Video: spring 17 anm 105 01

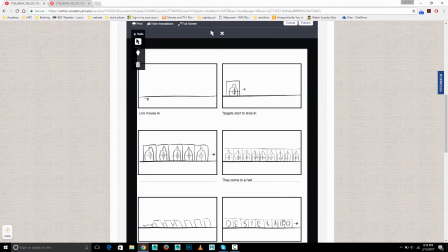8:20 Um, and line moves in, so the actual line itself, and then the target starts to slide in,
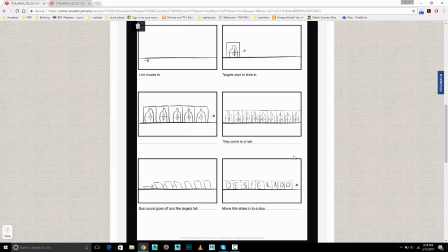8:29 and I guess all these targets come in, and then a gun sound goes off and the targets fall, and then the movie title slides into a stop. I mean, I guess I like the idea.
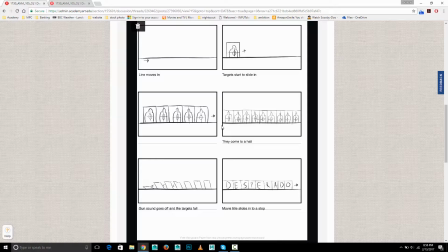8:43 I would consider something where, you know, multiple gunshots because there's multiple targets. So what I imagine is something like, a gunshot for each target, and then, maybe the targets fall, and then each letter pops back up.
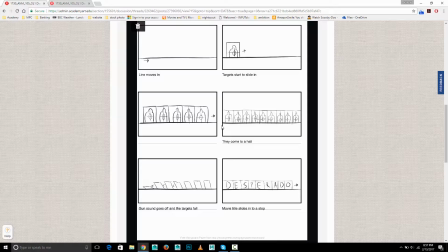9:02 So rather than having some slide in, or here's another one, maybe each target is hit and it spins, and when it stops spinning, then it reveals the letter that was, let's say, on the other side of the target.
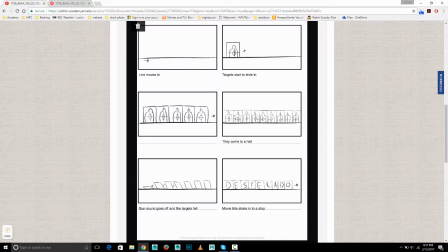9:20 Um, and it spins, sort of horizontally, like as if you hit one side of it and it caused it to spin around the vertical axis. So, just some other ideas you might want to consider.
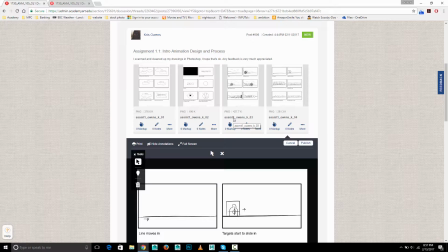9:34 But the thing is that all three of these ideas are doable and possible. So it's really up to you. I think any of them could work. And yeah, you've done a nice job.
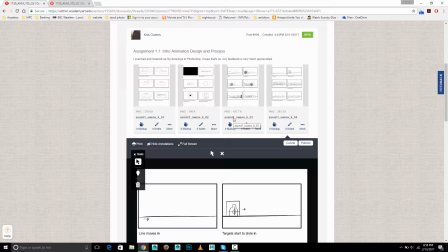9:51 It's clearly you've spent some time thinking about this and some time into the drawing.
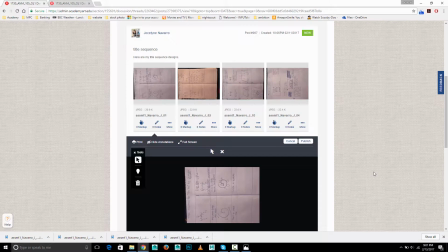9:55 So good job on this. Next we have Jocelyn. So first thing, Jocelyn, in the future, if you could please, one thing, make sure your images are oriented vertically.
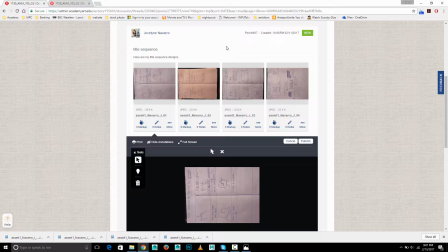10:09 You can bring them into Photoshop to do that and do rotate canvas, edit image, rotate canvas, I think it is. I think even, like a preview program on Windows will give you the option to rotate it and then save it as well.
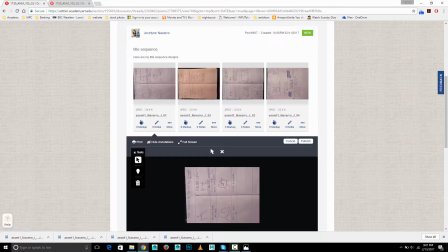10:24 The other thing is the image are kind of low res, so it would be better to scan them with a scanner.
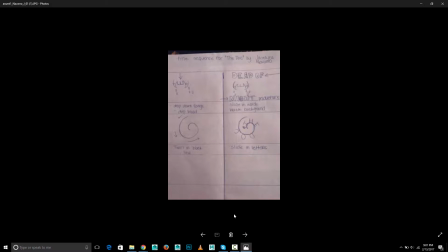10:30 Um, but if you're going to photograph them, just make sure you get them in at a higher resolution because
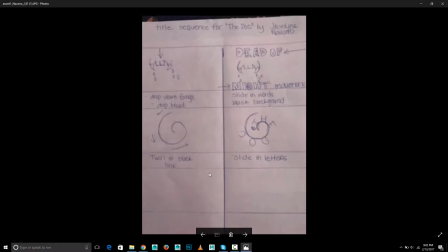10:37 they've come in a little blurry. Um, but they are visible.
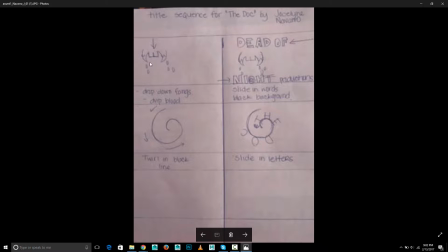10:43 So, sequence for the dock. So, drop down fangs, drip blood, night, dead of night productions, slide in words, black background,
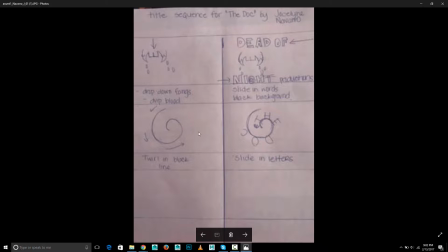10:59 twirl in black line, slide in letters. It says the dock. Um, yeah, so that's okay. I think I'm concerned, like, about these kind of spiral letters.
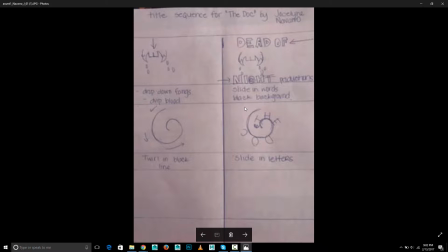11:18 You'll find that that's um, not often used just because it's hard to read, really, putting letters in a spiral. So I tend to discourage that. And you might, if you can look around, you probably have trouble finding
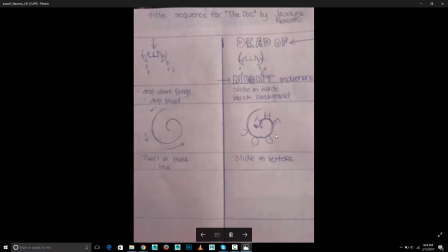11:37 things that at least that extreme of a spiral where titles have been done that before. Because of that reason, it's just hard to read like that. And I guess these are kind of disembodied teeth that are floating. So I think Dead of Night Productions can work.
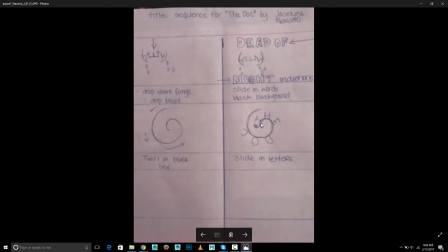11:56 But I think the dock, I might try something else for that. Um,
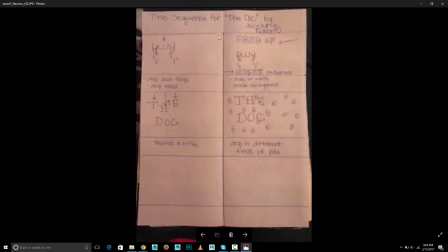12:05 and we have, okay, so we're repeating that again. And then bounce in title and drip in different kinds of pills. And yeah, I think that one's stronger, partly because we're avoiding the spiral thing like I talked to, but I also think the pills,
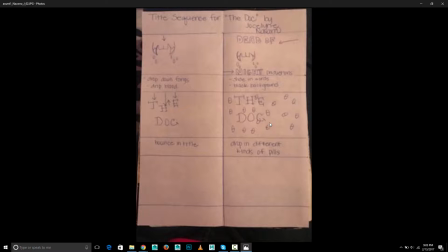12:24 you know, are obviously a reference to the doc as in the doctor, and so it has more of a reason.